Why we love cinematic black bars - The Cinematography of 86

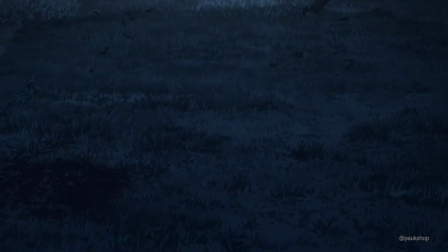0:00 There's something unquestionably cinematic when you see black bars around your screen.
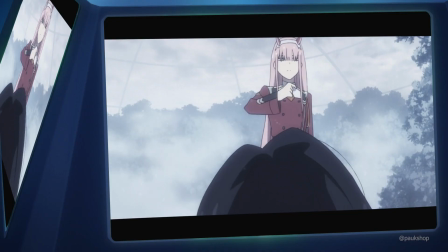0:04 You'll be watching an episode of anime with its usual 16:9 aspect ratio, and then black will slowly creep onto your screen.
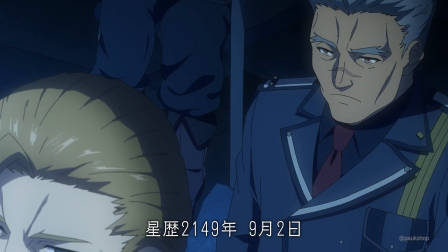0:11 And despite reducing the size of the screen, you'll still find yourself sitting up in your chair, anticipating that something serious is about to go down.
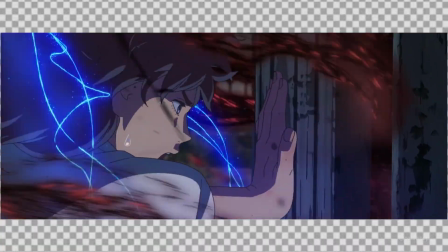0:19 In reality, the black bars are actually a result of trying to fit a movie screen resolution on a less wide TV aspect ratio,
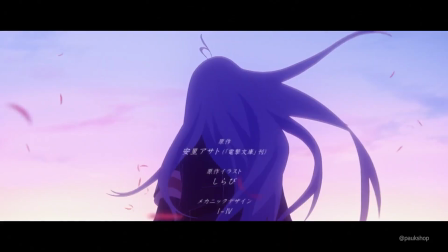0:26 but regardless of the original intent,
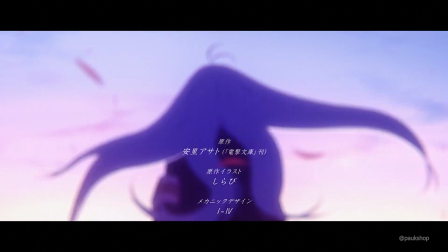0:28 you can still easily make the connection that boxing your scene between two black bars evokes a movie-like experience,
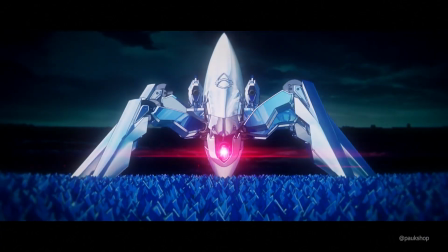0:35 even when it's just television. It's amazing how much emotion two black rectangles can elicit.
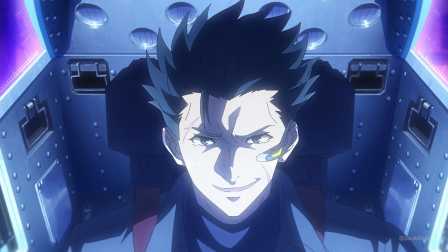0:41 However, the power of these borders are not just limited to the size of your television.
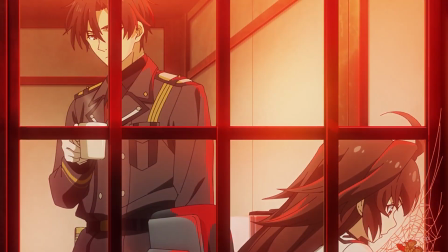0:45 You can incorporate these rectangles and borders within the composition itself. This is commonly referred to as a frame within a frame.
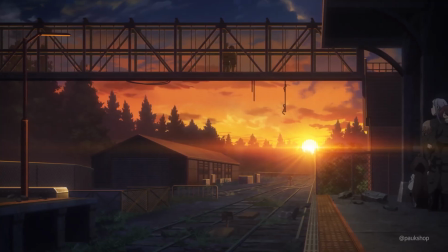0:53 If the first level of framing is the shape of your image or screen,
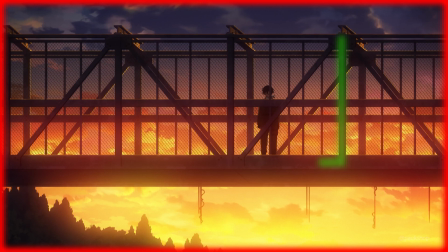0:58 then the frame within refers to using the visual elements in a scene to create a border or frame around a subject.
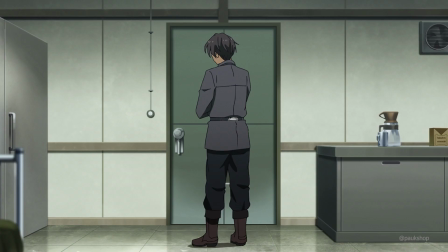1:04 Think of things like putting your character inside a window or within a doorway. In the same way, those cinematic black bars give you the feeling that you're at a theater.
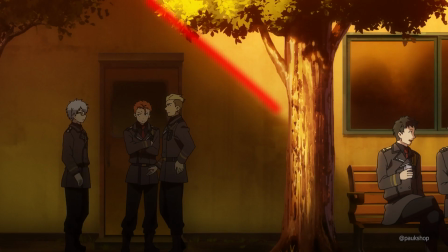1:13 Framing your characters or action can similarly create a particular ambience or reflect a certain emotion.
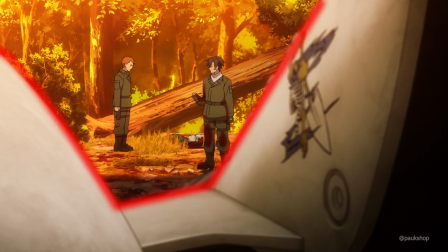1:19 This simple technique imbues an otherwise plain shot with additional meaning
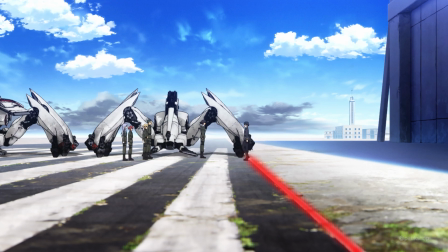1:24 and gives direction for the viewer on how to interpret loaded dialogue or navigate dubious intentions.
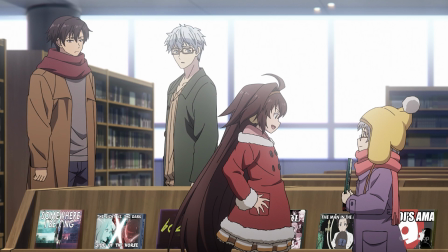1:29 To learn more about how to utilize frame within a frame, we can turn to one of my favorite mechas, 86.
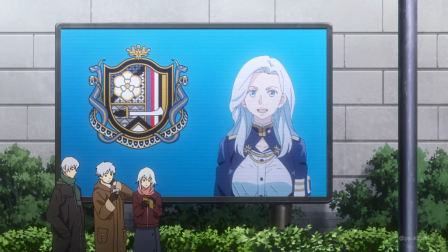1:35 86 is about a war held between the Republic of San Magnolia and the Gyadian Empire.
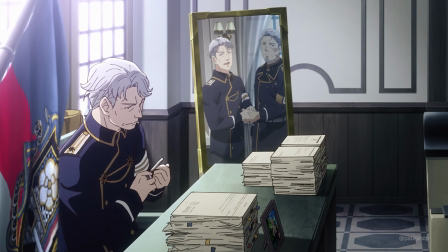1:41 While the latter fights with autonomous robots known as legions, San Magnolia's Alba-led government forces the Colorado minorities to pilot their robots.
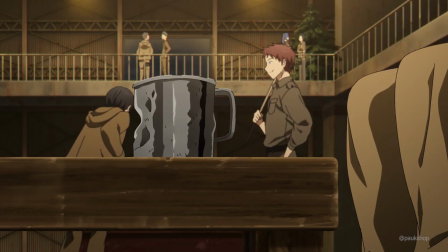1:49 These marginalized individuals are known as 86,
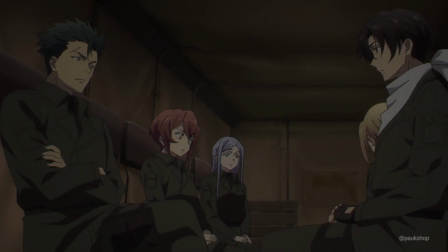1:53 former members of the Republic who were stripped of their human rights in order to act as fodder for the war, while the Alba lived in blissful ignorance.
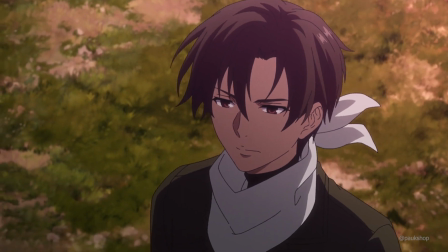2:01 At the end of part 1 of 86, Shin, or Shin Nozen,
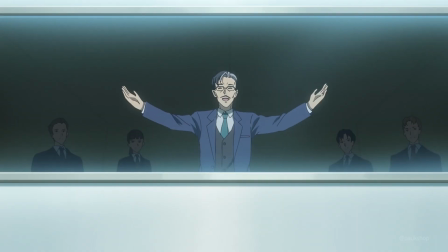2:05 and the remaining survivors of his group escape San Magnolia and are eventually offered a new lease on life as part of the Federal Republic of Giad in part 2.
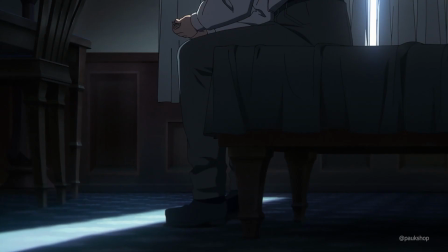2:14 But peace doesn't come easy to Shin and his fellow child soldiers, and the second core focuses on Shin's difficulty in finding a reason to continue living.
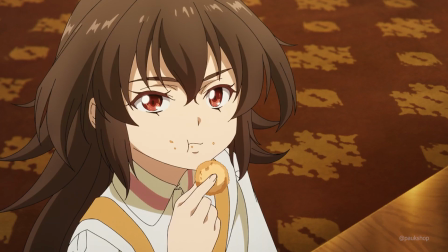2:22 Despite how cool and emotionless Shin may appear, he has plenty of emotional baggage weighing him down.
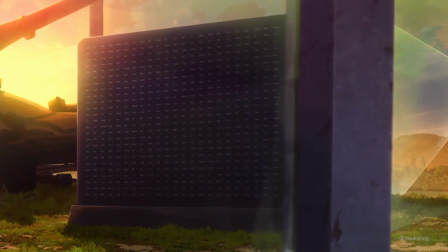2:28 Between the survivor's guilt Shin feels towards his countless dead squad mates and the aimlessness from him finally avenging his brother's death in part 1,
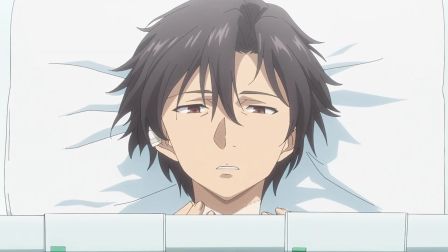2:35 Shin is just having a terrible time in the second core. He truly feels trapped in this life with nothing to look forward to.
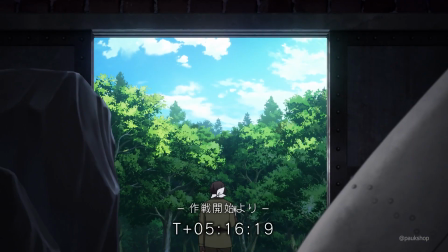2:42 This misery is faithfully reflected in the show's cinematography by framing Shin and the cast in borders of various shapes and forms.
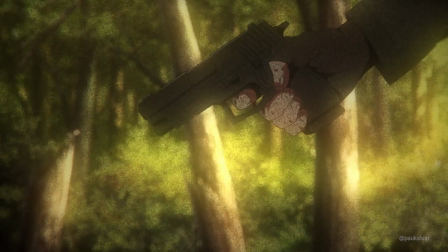2:50 These visuals are especially effective in a show like 86 because of how little Shin actually expresses himself.
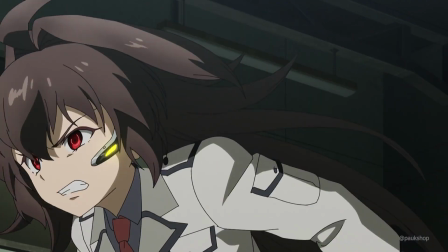2:56 He's quiet, restrained, and very professional, and his gradual and depressive spiral would not be as discernible without this visual technique.
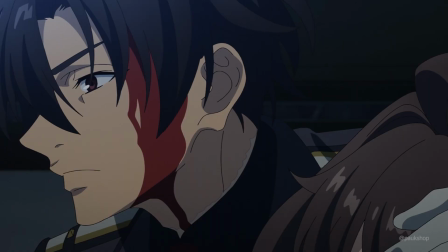3:04 Through these various forms of framing, we can examine how the show plots this gradual development towards Shin's nadir.
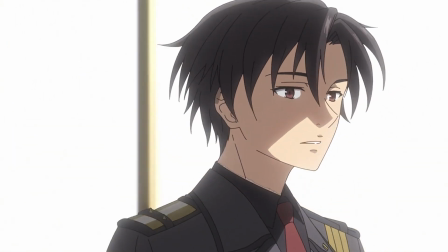3:11 I would say the primary way to utilize framing is to highlight separation and isolation.
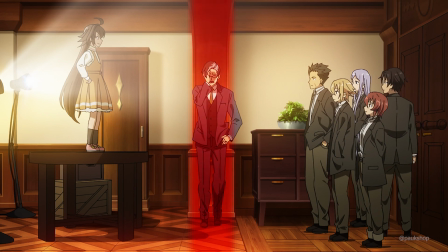3:16 The frame creates walls to segregate your subject from other characters and surroundings, and we see this come to immediate effect at the start of part 2 of 86.
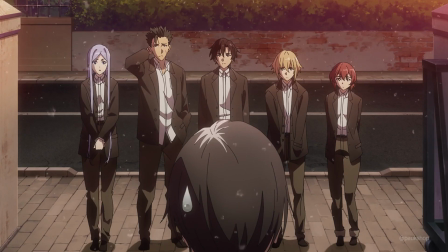3:25 When Shin and his friends join the Federal Republic of Giad, they are clearly shown to be outsiders,
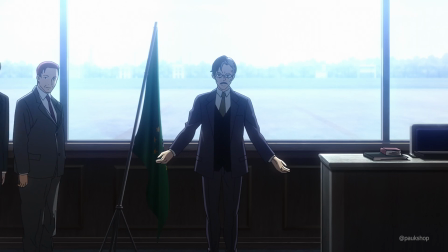3:30 in spite of the warm welcome given to them by the government and the respect shown to them by its citizens and military.
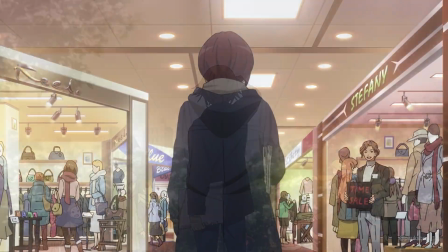3:36 The 86 still feel out of place in this new country, whether at the gun range,
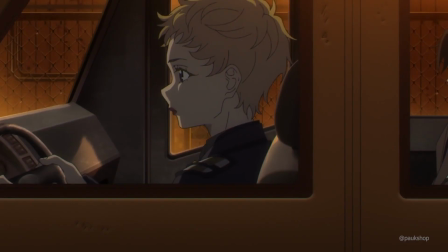3:41 facing alienation from fellow soldiers, or in the car disagreeing with his superiors.
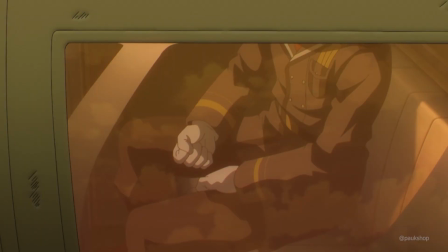3:46 Shin finds himself isolated in a world all of his own. This technique isn't reserved for just the 86 versus the others.
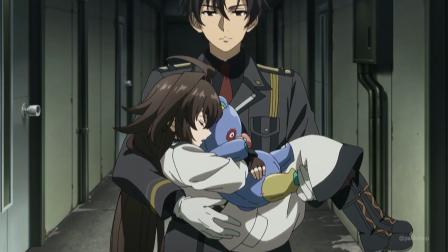3:53 This overhead shot of Shin talking to Raiden punctuates a misunderstanding by utilizing a single wire or pipe on the ceiling that passes through the center of the composition.
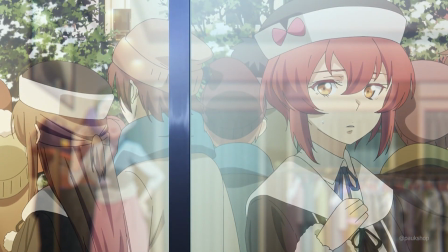4:02 All of these shots create some visual division that demonstrates how the characters are misaligned in some way.
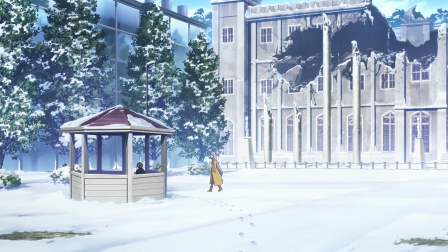4:07 One particular example I love from the 86's time in Giad is Theo and Anju meeting under a pavilion.
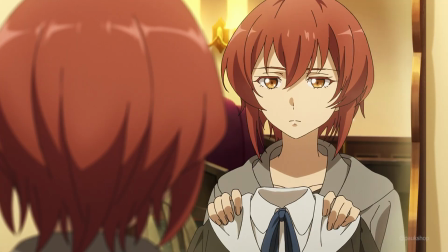4:14 Though not explicitly about Shin, this situation resonates with all members of the 86.
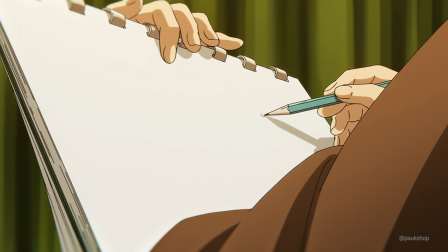4:19 They've all blended into Giad, but still find themselves on the outskirts from time to time.
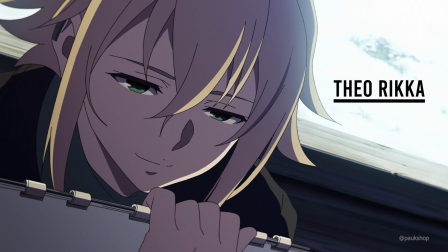4:24 Beneath the pavilion, Theo and Anju find themselves enveloped in a moment of reflection, split from Giad and their civilian lives.
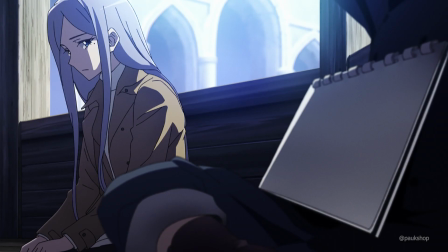4:30 When asked whether or not Anju had plans on her new life, Anju, from within the pavilion, is separated from a couple cheerfully walking outside.
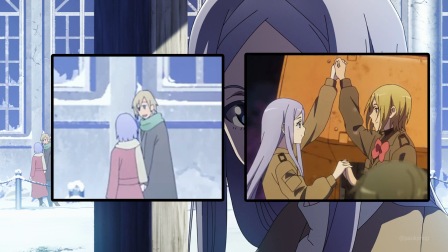4:38 The hair colors just so happen to match Anju and that of her crush who had died in part 1.
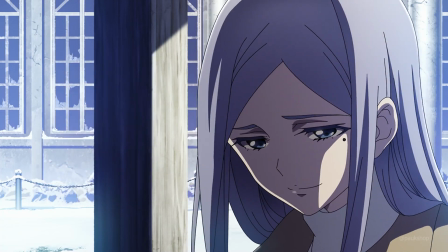4:42 It's a bit of a low blow from the directors on how Anju lost her chance at a happy future.
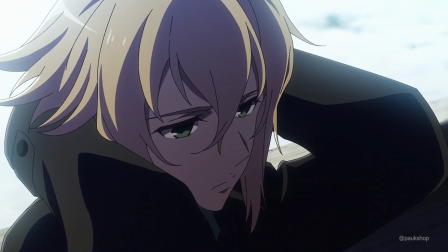4:47 The pillars of the pavilion clearly separate Theo and Anju from a normal civilian life they cannot even imagine partaking in.
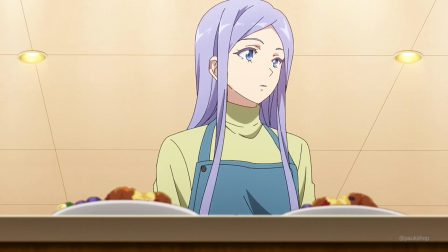4:53 Instead of embracing new opportunities afforded to them in Giad, they are trapped in this mindset and visually in the structure,
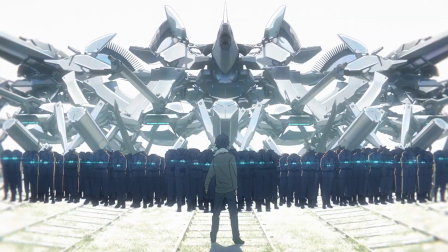5:00 of continuing the fight and honoring the memories of their fallen comrades. Making use of the architecture in this manner really hammers home those points.
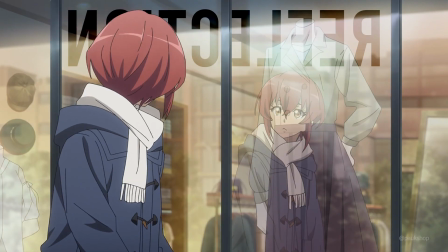5:08 Among the structures I discussed earlier, windows and glass are a particular type of frame that draw extra meaning from their reflectiveness and transparency.
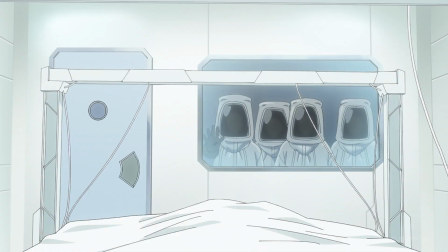5:16 Windows suggest observation. People can see through them, but the subjects they see are inaccessible due to the physical boundary.
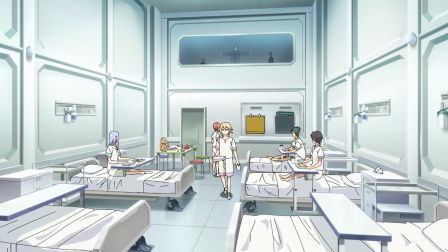5:24 Ernst at first communicates with the 86 through a glass window. It sets up an emotional distance between him and the 86 that reveals how little he really understands them.
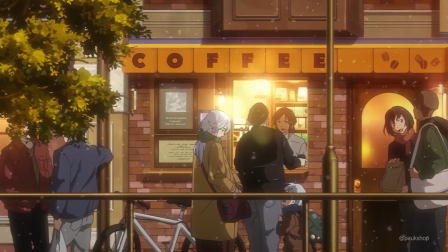5:32 Windows cast the 86 as outsiders in their new home when they observe from behind the car glass.
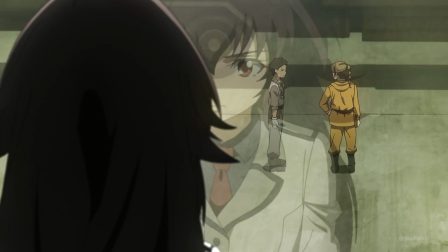5:38 Similarly, Frederica is confined behind the glass and is rendered a bystander who can only helplessly watch her comrades go off to war.
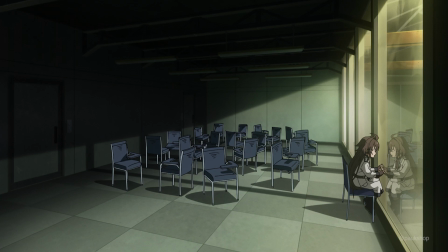5:46 The glass adds a layer of complexity in the separation between the observer and the subject.
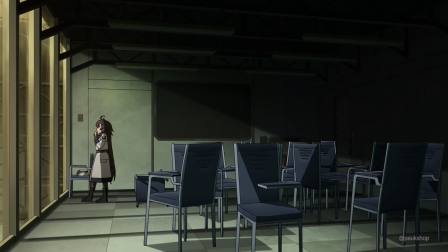5:51 They are still distinct, but there's a higher level of understanding on the observer's end about how they are aware of what's going on the other side,
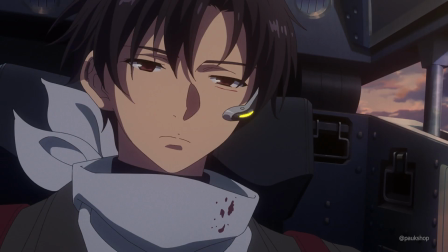5:57 but they are unfortunately denied the chance to interact or cross over. Another application of Windows in 86 is the ability to imply via reflections.
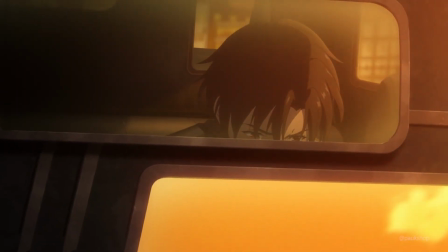6:05 We've always been told to show, not tell, and 86 embodies that phrase by suggesting emotions or relationships using Shin's reflection instead of his actual body.
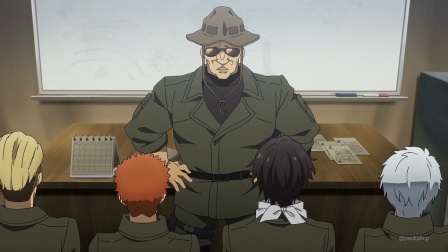6:14 It matches the stoicism of his character and lets conversation feel more natural while still informing the viewers about his true feelings.
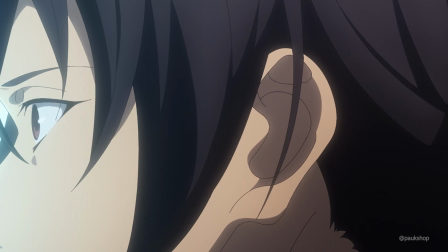6:21 As an example of the former, Shin's reflection is used to depict his grief over the news of the Legion conquering San Magnolia.
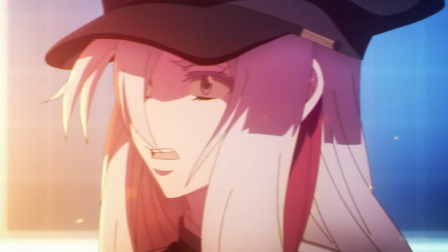6:28 With San Magnolia falling, it's likely that Lena, an Alba he befriended in part 1, has died.
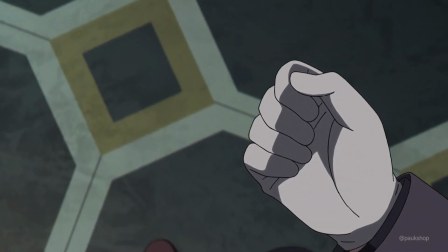6:34 Rather than have an emotional outburst, Shin bottles up that regret, refusing to open up to anyone.
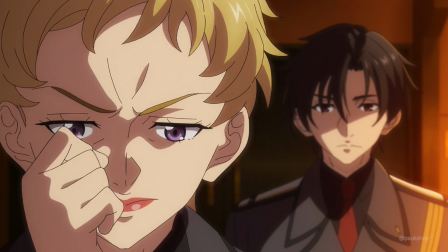6:39 With nowhere else to turn, the camera cuts to a shot of his reflection in the window,
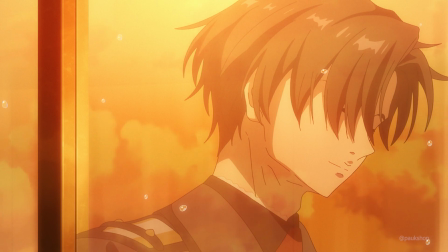6:43 where a leftover raindrop falls down, the closest imitation of a tear we will ever see from Shin.
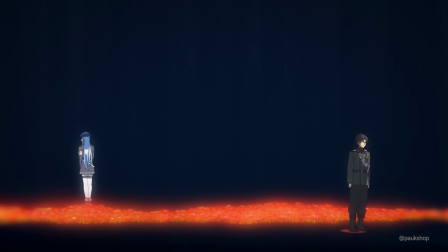6:48 He gets to keep repressing his emotions, but the viewer gets to be privy to the internal agony Shin feels.
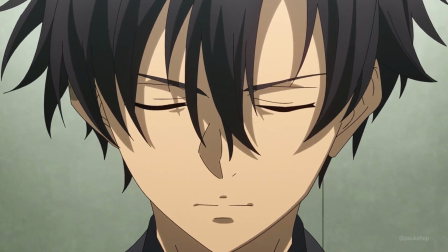6:54 For another example of how reflections can reveal hidden feelings, we can examine this earnest conversation between Frederica and Shin.
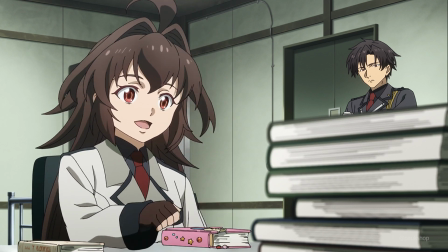7:00 Frederica reveals her past to Shin and tells the story of her former knight who died in battle with the Legion.
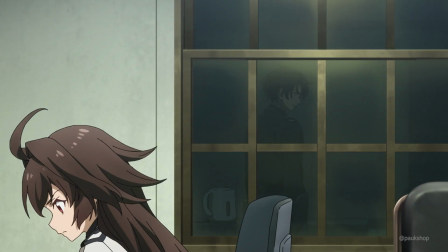7:06 She mentions how similar he and Shin are, and it's during this conversation that Shin's visage is reflected in the window.
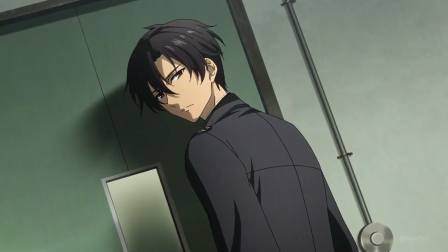7:12 Without saying it directly, the show implies that the conversation is really about Shin, and that Shin is doomed to the same fate unless he changes something.
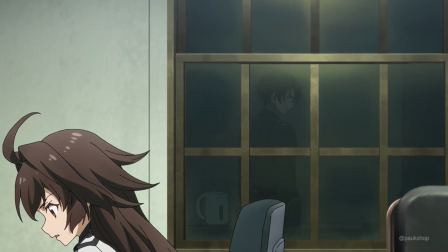7:18 The camera even emphasizes this fact by slowly pulling Shin's reflection to the center of the composition while pushing Frederica, the actual speaker, out of frame.
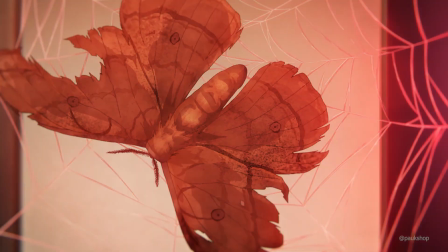7:27 This point is further punctuated by the shot from outside the window. Like a moth caught in a web, Frederica's knight meets their demise after falling into a trap.
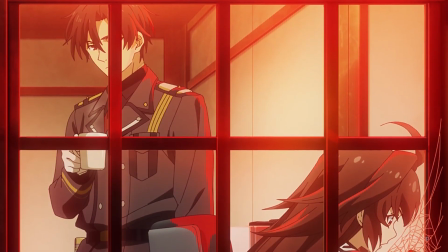7:36 Similarly, the grills of the window lie over Shin, ensnaring him in its web.
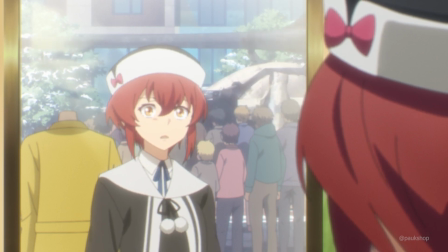7:40 Windows, as framing devices, gives access to an additional technique in mirrors, which can be used to unmask hidden feelings or see past the superficial dialogue.
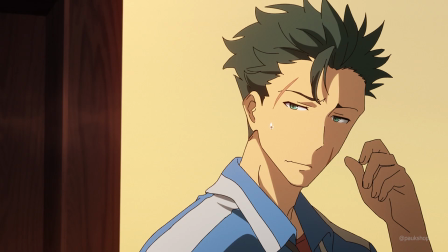7:49 While I've already discussed how framing depicts separation, I also want to dedicate some time on how framing can specifically be used to direct the viewer through conflict.
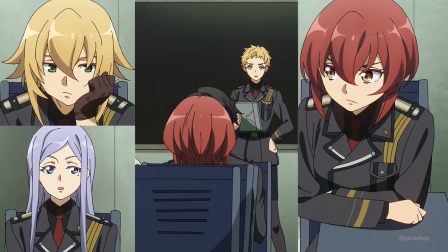7:57 The frames I've discussed so far have remained stationary, trapping characters within rigid boxes.
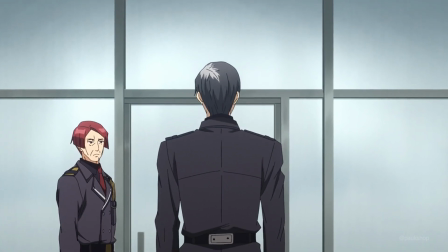8:02 However, frames can shift and characters can play around these boundaries, both of which can be used to emphasize the dialogue.
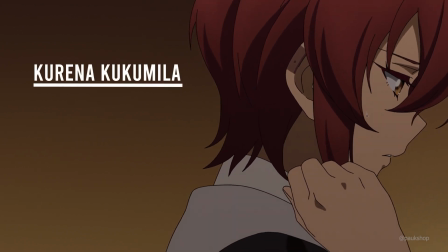8:08 After attempting to live as civilians, Kurina musters up the courage to admit to the rest of the 86 that she wants to return to being a soldier.